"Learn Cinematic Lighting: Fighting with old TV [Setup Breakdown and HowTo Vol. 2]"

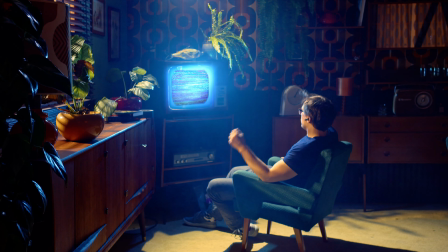(0:00)
Welcome to the second video from the series,
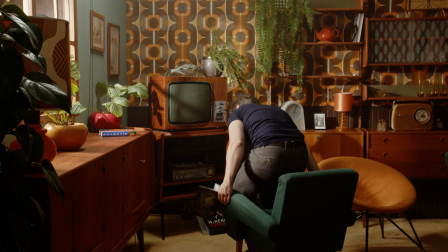(0:02)
where I go into new scenographic spaces to experiment with different lighting setups for both photography and video with a commentary.
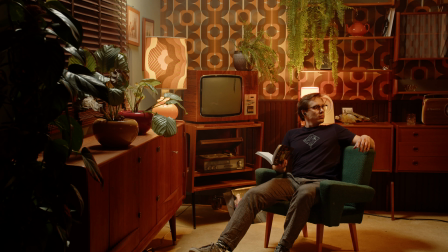(0:09)
Setups will not use a lot of hardware and are mainly for educational purposes, to show you how different spaces may work with basic lighting gear.
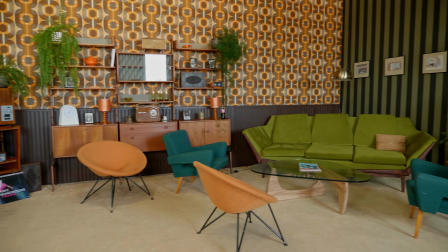(0:18)
Today I went into a vintage saloon with 4 different lamps at my disposal, spanning roughly 30 square meters.
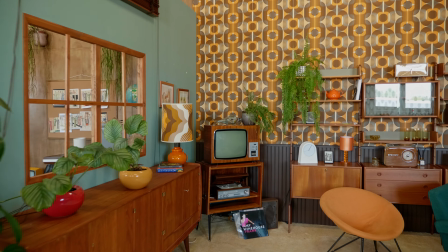(0:25)
This room features a single movable wall with a window cutout and an open front.
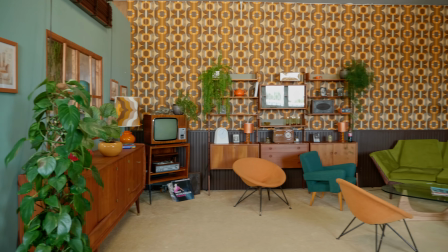(0:29)
To kick things off, let's challenge ourselves by attempting to achieve a bright daylight-inspired lighting setup.
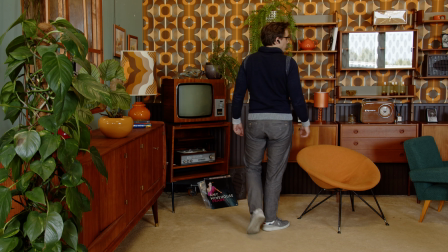(0:36)
Bright spaces often result in low contrasts, a flat appearance and lackluster shadow definition.
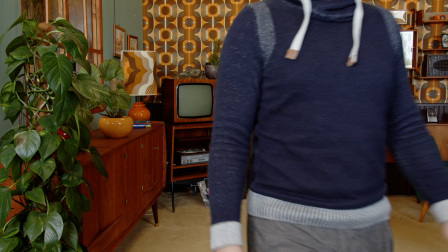(0:42)
This is why you will rarely encounter very bright rooms with white walls in Hollywood productions.
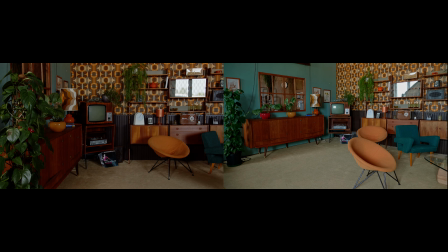(0:48)
As always, I start by turning off all technical lighting in the studio and covering window blinds.
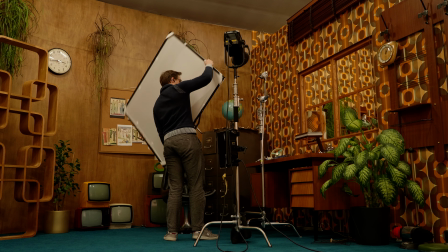(0:55)
Next, I will set up our strongest light behind the window.
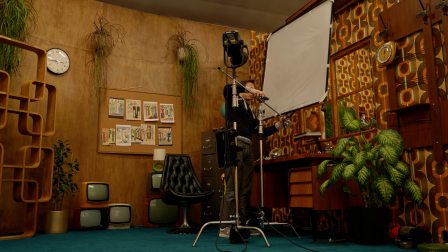(0:58)
I resisted the urge to use a hard spotlight to create a nice sun-like light rendering and decided to put a full diffusion frame in front of a Godox
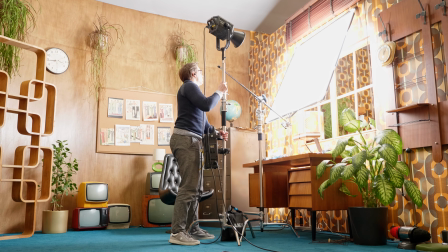(1:08)
M600D set to its maximum power. A large diffused light source like this works wonders for illuminating human faces and skin,
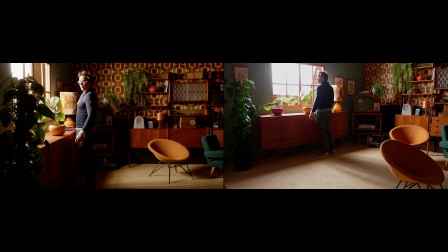(1:16)
though it can present challenges in maintaining adequate shadow definition within the room.
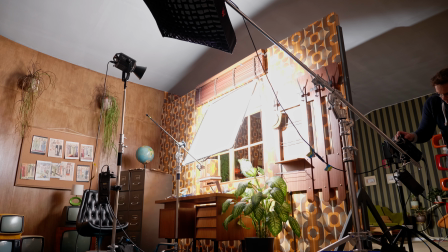(1:21)
While the light from the window creates a pleasing look, it alone isn't sufficient to fully illuminate the space, which is actually a good thing.
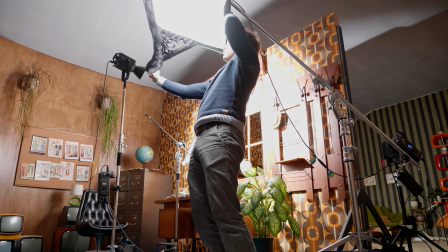(1:29)
It means that we have greater control over spill light.
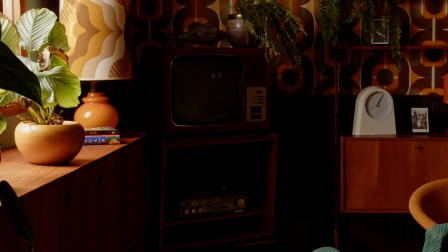(1:32)
The central area of the scene, particularly around the old TV, remains unnaturally dark for our desired bright day-like setting.
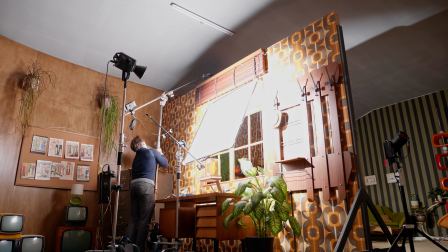(1:40)
To address this, I've positioned a flex LED panel above the corner.
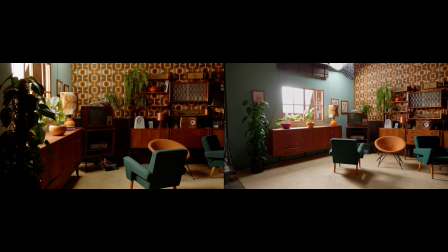(1:44)
While in a real room you might need to hang the light from the ceiling, here I've opted for a larger boom stand.
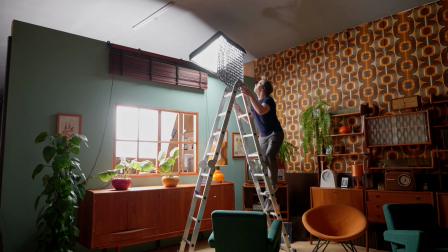(1:51)
Because we've got a lot of diffused light, I removed the grid from the Falcon Eyes LED panel.
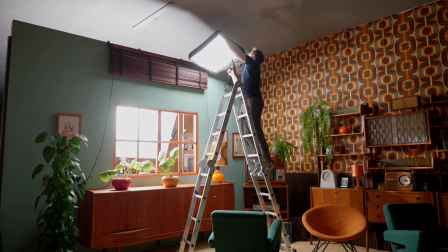(1:56)
Placing the panel just behind the TV allows me to use another light source to illuminate its front.
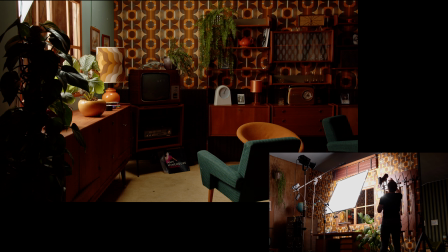(2:02)
I've also incorporated a small spotlight to create distinctive textures with hard light through the window.
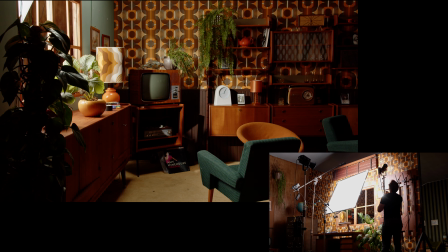(2:07)
In real-world scenarios, the light passing through a window is not just hard or soft, it combines various characteristics.
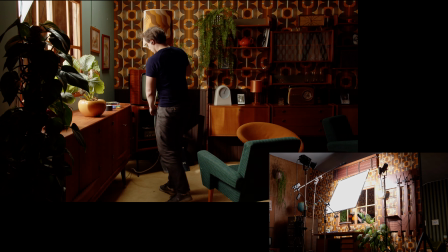(2:15)
A clear sky is a source of diffused lighting, but a sun is a hard point source.
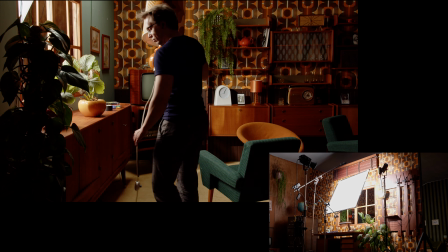(2:20)
So if you want to create a somewhat believable day-like setup, you can mix many different characteristics of lighting.
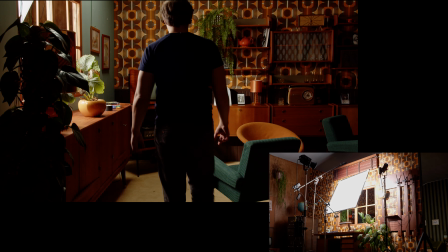(2:27)
However, it's crucial to consider framing carefully, as the spotlight creates a cone of harsh light near the window,
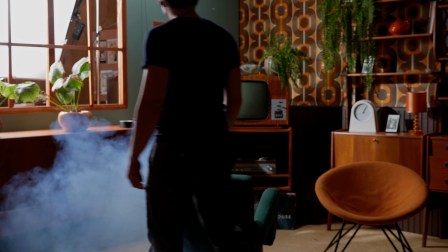(2:33)
which could give away the setup if not taken into account, especially when actors are moving around the room.
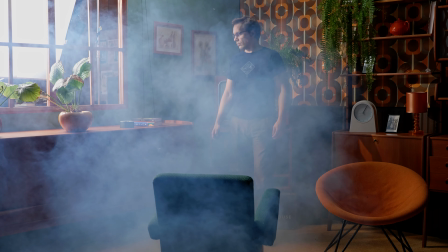(2:40)
I like to add haze for these lighting setups to enhance the visibility of the light, but take notice that you do not need to use it in bright scenes,
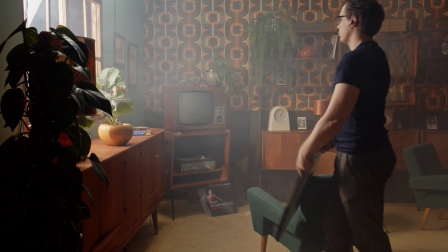(2:48)
and obviously set-ready haze levels are way lower than those shown in this video.
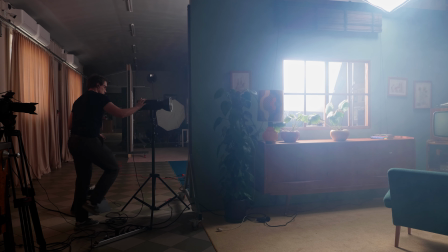(2:53)
In our current setup, all the light sources are placed to the left, resulting in a bit too much contrast in various areas of the scene.
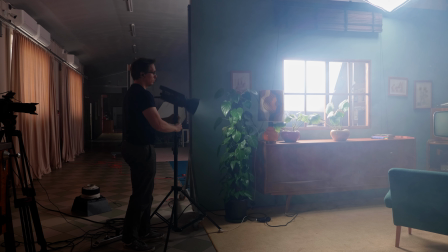(3:01)
To address this, I put Nanlite FS300 to fill in the shadows.
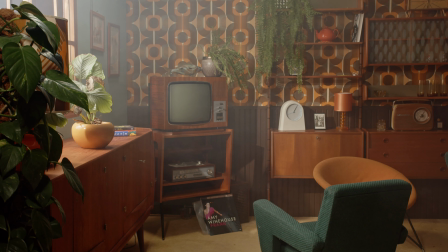(3:05)
Initially, I tested lighting from the direction of the camera with a very low output, but this can often destroy shadow definition,
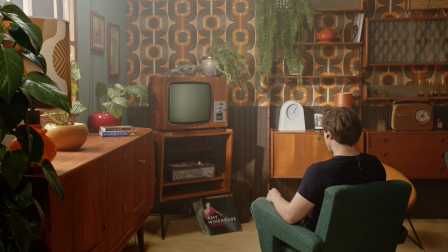(3:12)
so I quickly changed it to illuminate the ceiling, providing a subtle feel for the shadows in the scene.
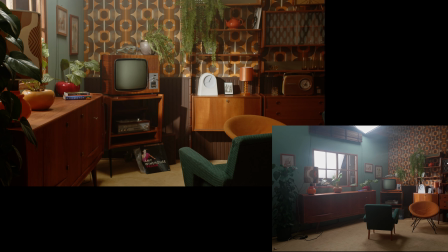(3:18)
Also, the haze went down to levels that can be accepted for this space. With these adjustments, we've achieved our first quick setup for this room.
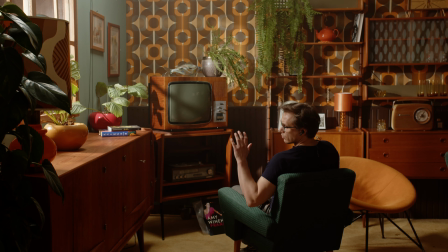(3:26)
It's important to note that the footage shown here is unprocessed raw footage converted to Rec 709.
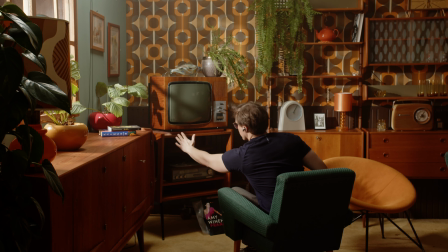(3:32)
I haven't used any LUTs or even contrast controls, so what you see is essentially the raw look straight from the camera.
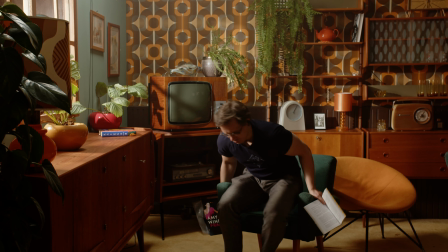(3:40)
I use 4 different light sources here, so let's break down each one's contributions. First up, we have an Aperture 60X, which creates well-defined sun-like qualities with plenty of texture and high contrast. As you can see, only this one lamp does a lot, and in many ways we have an interesting moody image right away.
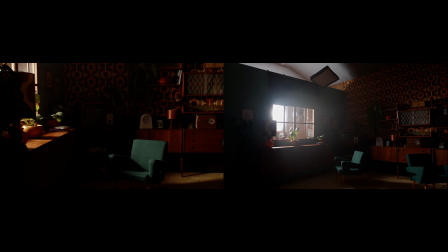(4:00)
Next, we have the Godox M600D, diffused to simulate natural light casting through the window.